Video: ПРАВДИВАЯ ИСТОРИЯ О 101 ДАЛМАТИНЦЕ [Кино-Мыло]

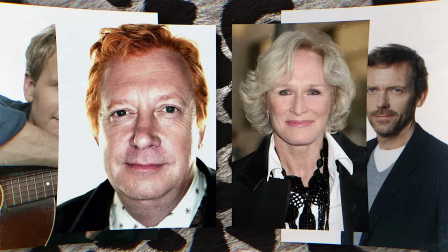1006s
Джефф Дэниелс, Хью Лори, Мистер Уизли и, разумеется, Глен Клоус, которая изначально не хотела играть в экранизации.
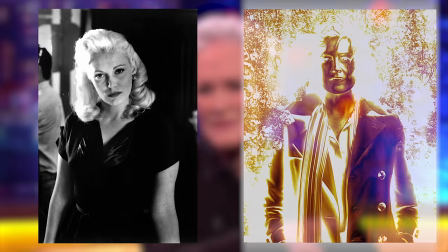1013s
Также на эту роль прочили и Кэти Мориарти, и Сигурни Уивер.
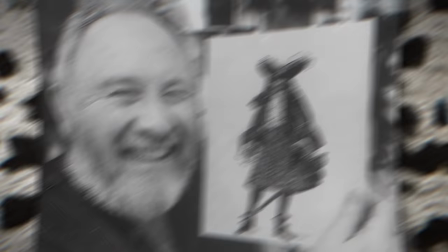1016s
Однако, оскароносный дизайнер Энтони Пауэлл всё же смог уговорить Клоус, мотивируя это тем, что она не будет простой клишированной злодейкой.
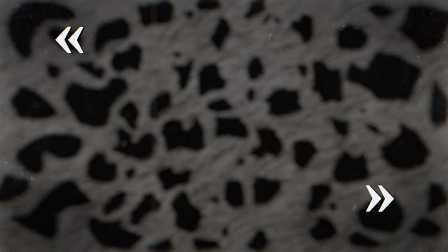1024s
В картине она сможет оторваться на полную катушку и примерить дюжину нарядов. Я спросил Глен, как она собирается играть этого персонажа. И она сказала, что не узнает, пока не наденет одежду, парик и макияж. Пауэлл фактически помог сформировать персонажа с нуля.
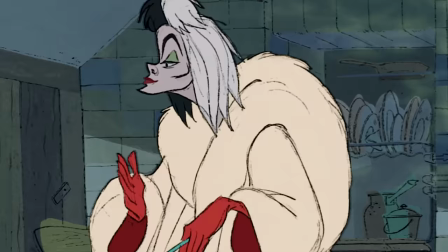1039s
В мультфильме Круэлла ходила в одном и том же наряде из-за того, что экономили на анимации.
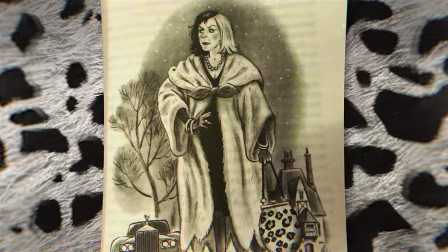1044s
В то время как в книге злодейка каждый раз появлялась в разных костюмах. Именно поэтому перед создателем фильма стояла задача отойти от каноничного образа и, мне кажется, фокус сработал.
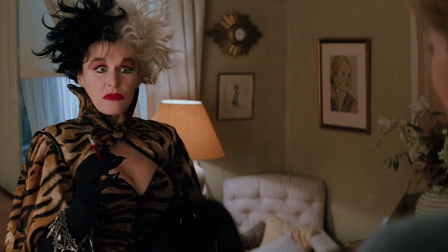1056s
В итоге восемь костюмов героини с замысловатыми и диковинными аксессуарами сами по себе являются произведениями искусства. Но актеры были не такой большой проблемой, нежели собаки. В киноиндустрии есть шуточное правило. Никогда не пиши фильм, где есть дети или животные. Потому что работа и с теми, и другими требует невероятного упорства, сил и нервов.
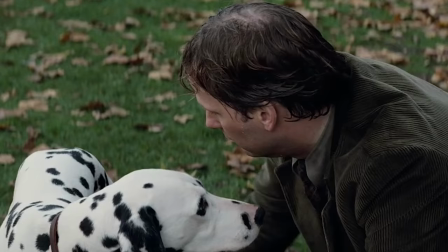1077s
Возможно, именно поэтому для съемочной команды фильма была задача именно нормально работать с животными и приучить собак, кошек и прочую живность.
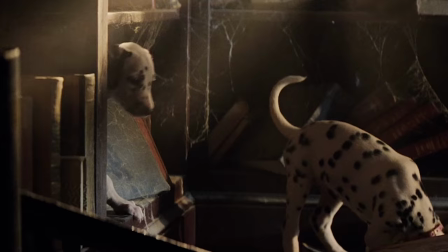1086s
Большая часть времени на этапе пре-продакшена была отдана подготовке и тренировке долматинцев.
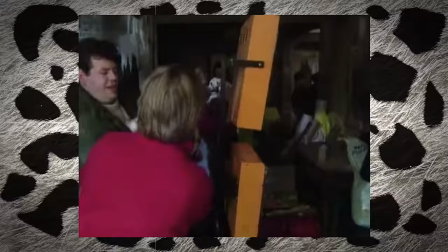1091s
Пять месяцев самой настоящей экзекуции.
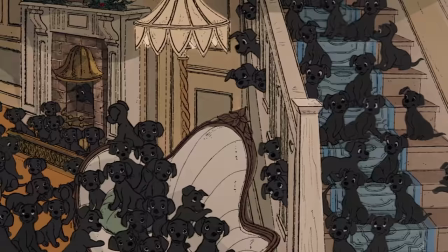1095s
Перед тренером долматинцев стояла непростая задача найти 99 щенков в возрасте около 8 недель.
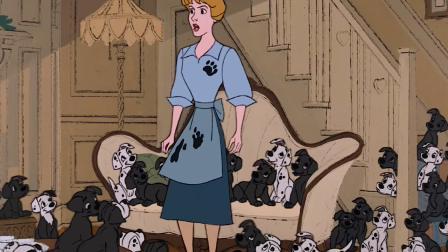1102s
Если для анимационного фильма 61 года рисовали ограниченное количество собак,
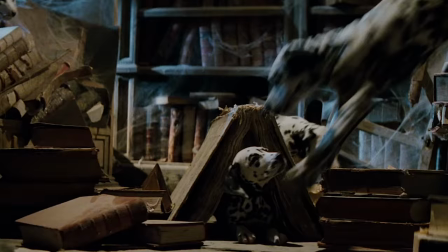1107s
а потом просто копировали их и выставляли на задний план, то в фильме все как раз наоборот.
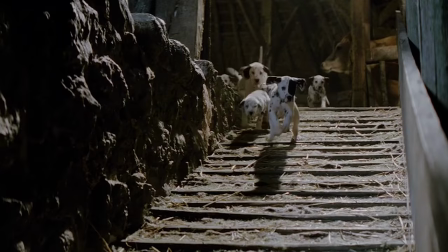1112s
Создателям пришлось задействовать немного больше,
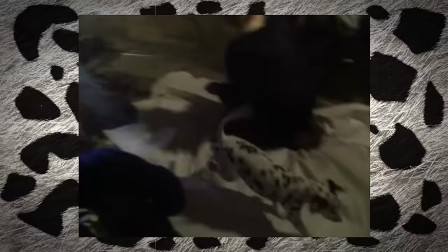1115s
чем стоя одну собаку В съемках участвовало около 20 взрослых животных и 230 щенков Все это по причине того,
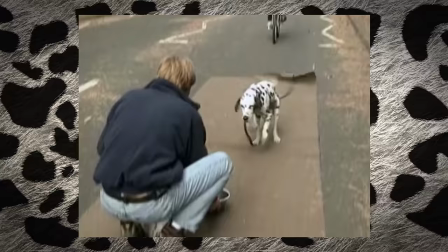1123s
что щенята вырастали очень быстро Они работали на съемочной площадке всего 2 недели и потом их заменяли Обычно съемочный день длится очень долго,
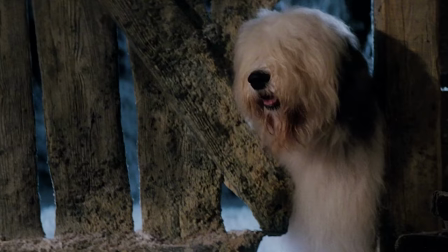1131s
в среднем 12 часов, а то и больше Но собаки способны интенсивно работать только до 4 часов,
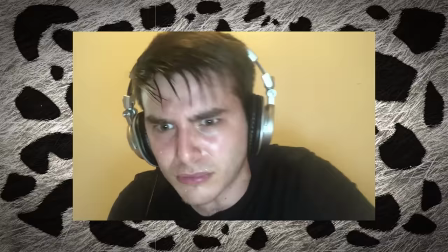1137s
после чего они начинают нервничать и уставать Пародюсерам точно пришлось попотеть, составляя расписание съёмок.
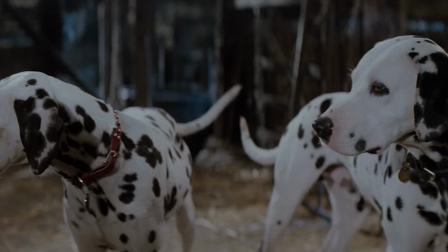1144s
Таким образом, два соседствующих кадра в фильме могли сниматься с перерывом в несколько дней.
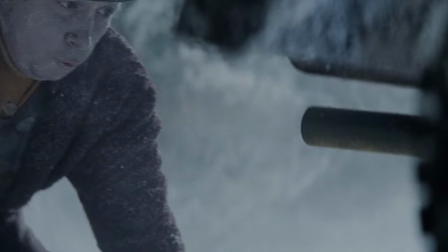1149s
Хотя для некоторых трюков всё же пришлось использовать аниматронных животных. А в некоторых сценах собачки были и вовсе компьютерные.
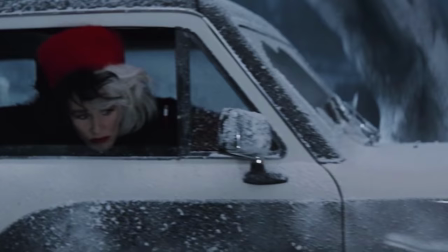1156s
Это удивительно, но полнометражная лента умудряется быть более детским и наивным произведением, нежели оригинальный мультфильм.
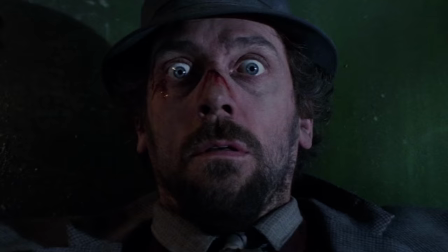1162s
Про книгу я вообще молчу. Мне кажется, это в первую очередь связано с тем, что актёры играют так, что происходящее похоже на ошившую карикатуру.
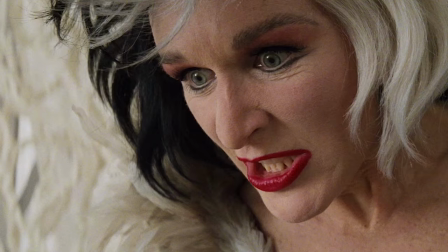1170s
Круэлла Глен Клоус будто сбежала из ранних работ Тима Бёртона.
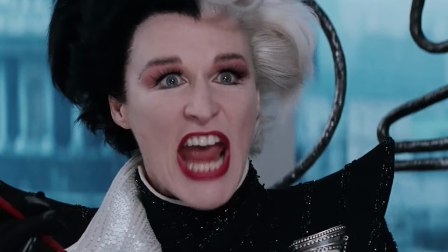1174s
На месте коварные речи, злодейский смех, артистичные костюмы, и в какой-то момент начинается чувствовать, что она самую малость перебарщивает.
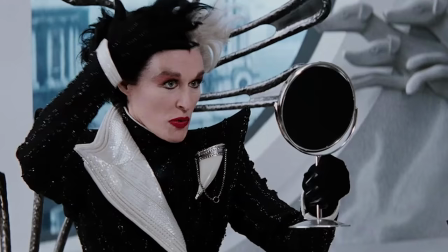1187s
Ну вот, самую малость. Она то и дело срывается на крик и шокирует своим поведением.
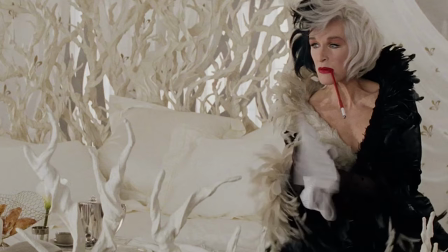1192s
За эту роль актриса даже получила номинацию на Золотой Глобус. Круэлла отличается от оригинального персонажа тем, что она не просто старая школьная подруга Аниты,
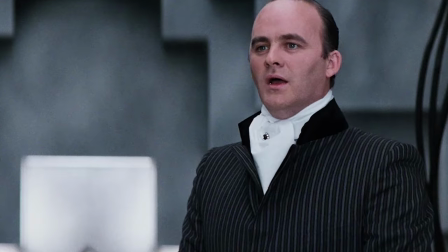1201s
а ее босс и владелица очень стильного модного дома Девиль. Разумеется, по канону у нее будет и заикающийся помощник, и идиоты подручные.
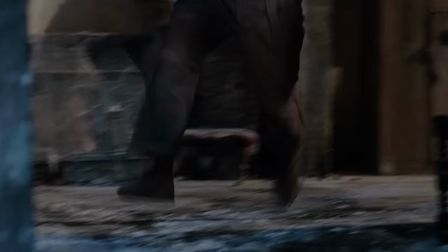1209s
Можете не сомневаться, здешние Хоррис и Джаспер сбежали прямиком из один дома. В финальном акте злодеям досталось не меньше, чем в диалоге о Кевине МакАлистере.
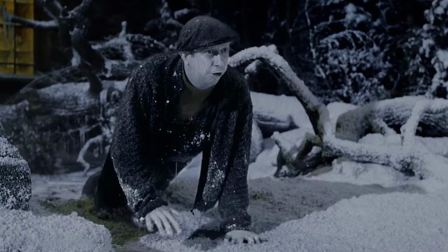1218s
Тут прям весь классический арсенал. И укусы за жопу, и падение на льду, и замороженный Хоррес. Авторы намеренно сделали из долматинцев крайне шумное кино с обилием кривляющихся рож и орущим оркестром на заднем плане.
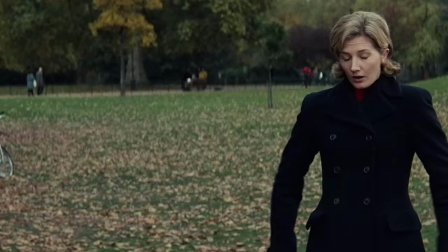1231s
Даже знакомство Аниты и Роджера превращается в целую экшн-сцену, в которой нет абсолютно никакого смысла.
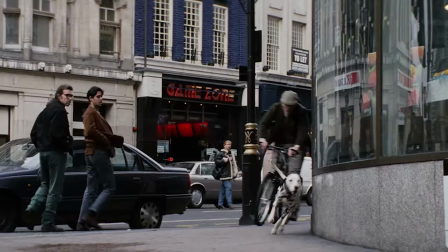1238s
Понга видит Пэдди на другой стороне улицы и внезапно начинается сумасшедшая сцена погони через торговые центры и парки,
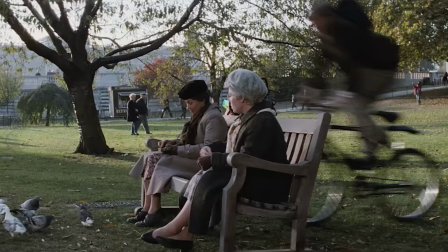1245s
хотя расстояние между собаками и их хозяевами не такое большое. В целом, карикатурный подход создателей имеет место быть.